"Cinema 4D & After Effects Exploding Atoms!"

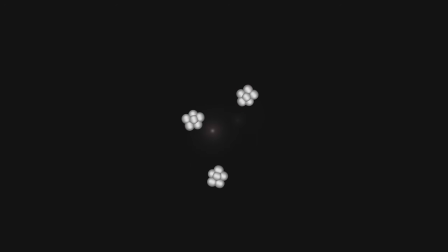Hey, what's going on, guys? This is Mike from MOBOX, and in this video we're going to be going over the
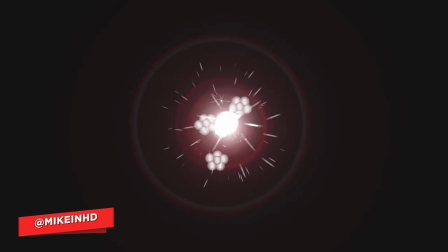exploding atom from the Real Engineering nuclear powered airplanes video. If you haven't seen that video, highly recommend you go check that video out.
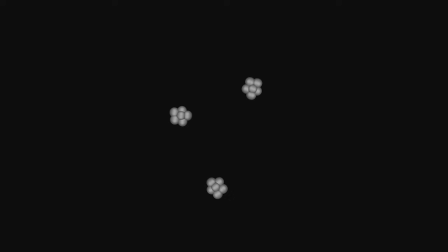This video is not going to be a step-by-step tutorial, but I think just walking through it will be enough.
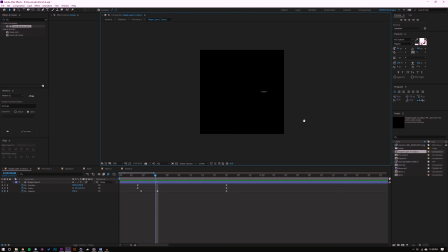So jumping into After Effects here, this is kind of the first layer of our comp, and this is the explosion.
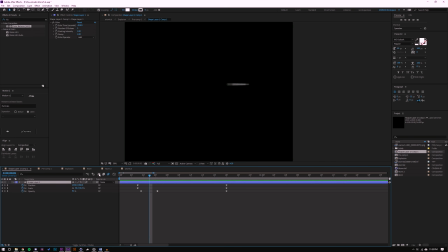So what I have here is I have a small circle. Let me turn motion blur off so you can see. I have a small circle that moves in position, scale, and opacity from the center to the edge of the screen.
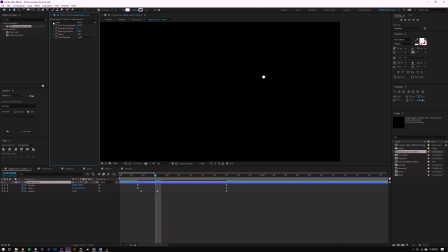Now I also added an echo here with 3 echoes. So when I turn that off, you'll see that what it basically does is it adds a few echoes. When I turn motion blur on, you can see that it kind of blurs into just one line all on its own. So the effect here is basically a spark or a line.
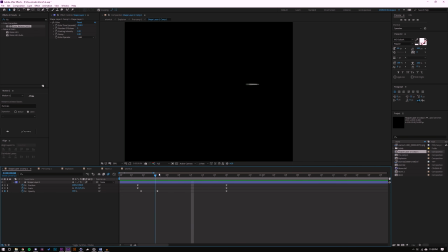So I could pre-compose that by hitting Control-Shift-C,
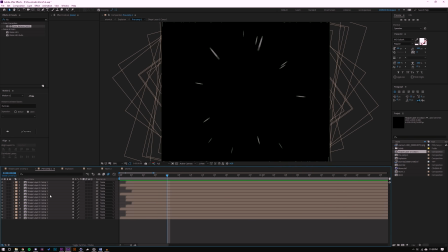and I duplicated the layer 12 or 13 times and I offsetted them by just a few frames.
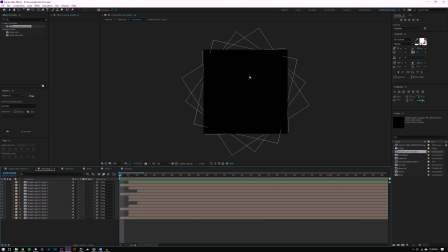It looks like 1 frame, 2 frame maximum. What else I did was I rotated them and I scaled them.
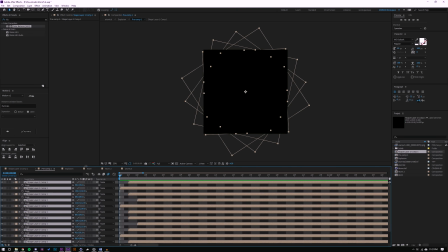So I hit S on the keyboard, and I changed the scale.
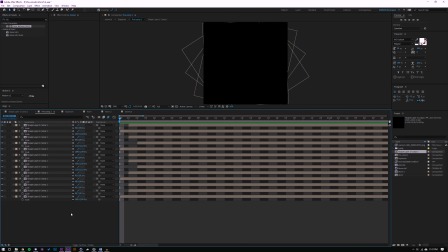So you can see here all the scales are kind of variable, as well as the rotation.
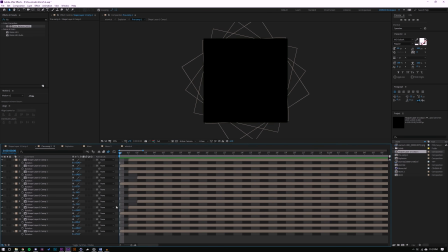So they're all basically rotated and scaled around that center point. So you get kind of, it looks like a little spark or a little explosion.
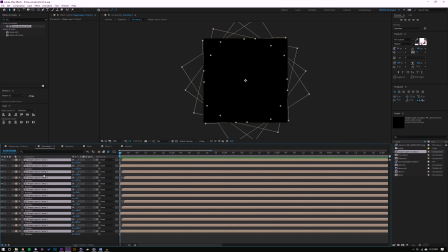I went ahead and I pre-composed that again, selecting all of the layers and hitting Control-Shift-C, and I kind of started my full explosion.
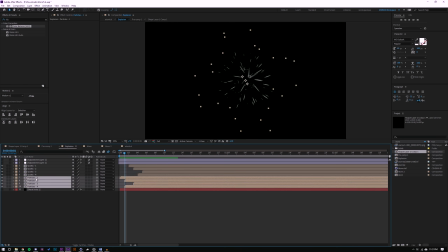So the first thing I did was I duplicated the layer 3 times, so I had 4 layers. And let me remove these other sparks as well. And I basically did the same thing again. So they have slight variation. So that kind of is our main big explosion with the biggest particles.
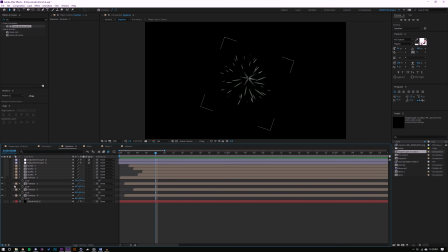But we can make this a lot more interesting. So what I did was I copied all of those layers and I duplicated them into these sparks.
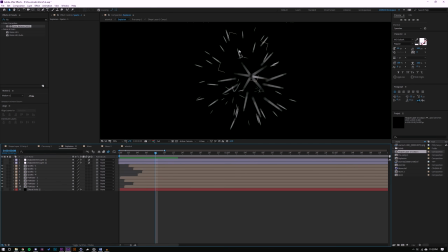So what these sparks are basically the same thing as the bigger ones, except for the scale is much smaller and the time difference between the layers is much larger. So what that gives me are these little tiny sparklets to make it look like it's continuously reacting.
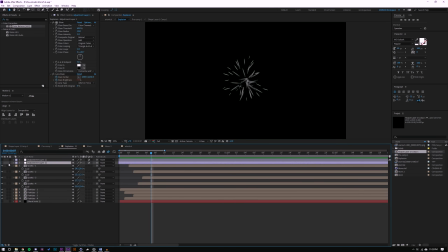What we decided to do was add an adjustment layer with a glow and a lens flare. So let me turn that on and show you what it looks like. Now you can't actually see the lens flare because there's no layer underneath.
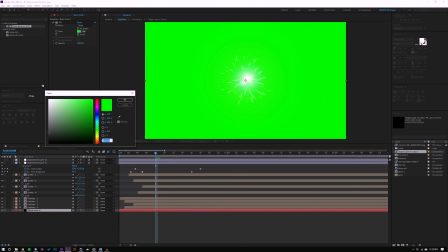This layer down here is acting as a green screen, but I'm gonna change this to black just for purposes of viewing this.
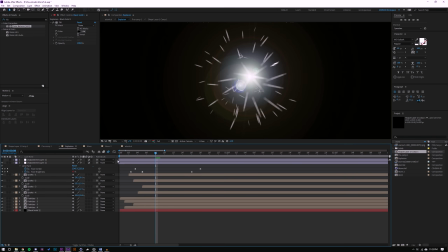I'll have to change it back to green after. You'll see why in a second. So this here has a spark,
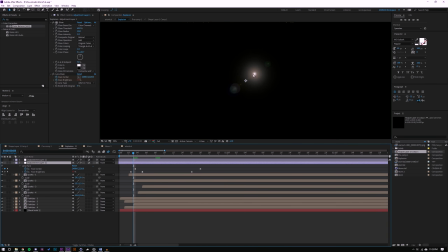a lens flare that basically moves across the spark and adds some glow. Now 1 looked good, but 2 always looks better.
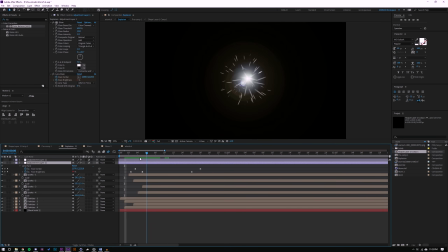So I basically just duplicated that layer,
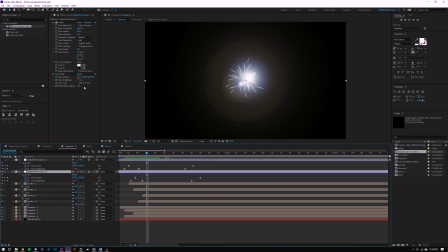offset them a little bit, and I changed the lens flare type just to add a little bit more variety so it looks a little bit different. So you can see when I turn that second one on, things go really crazy.
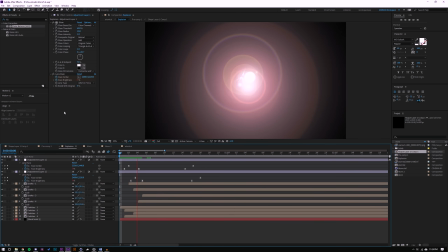The reason is that we're doubling up on the glows, we're doubling up on the lens flares, and things look a lot more kind of fiery and hot and dynamic.
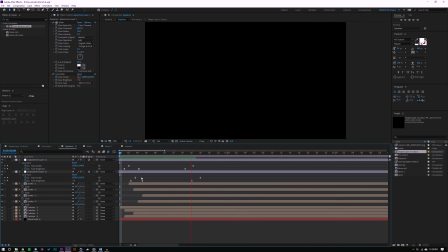So now it actually looks like it's sparking and going crazy. One thing that you'll notice is that this thing continues to kind of linger on and blink.
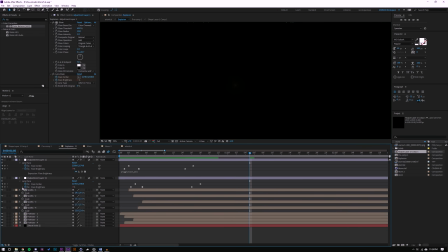The reason is I added an expression to the brightness to make it wiggle.
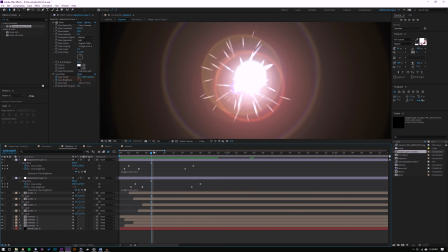That way it kind of gives that effect that it's still kind of reacting and little particles are flashing lights.
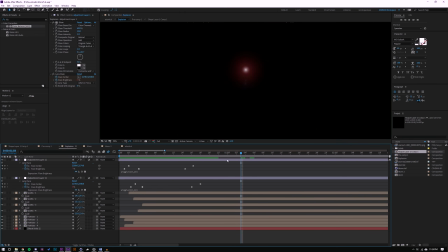That's something that we may not want later on, but that's something that we can kind of taper off with the transparency on our final comp. Last thing was I added the background layer and I set it to green at
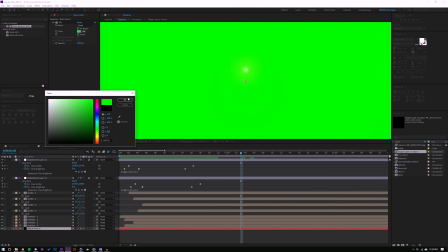100% so I can kind of keep this green out in my final comp.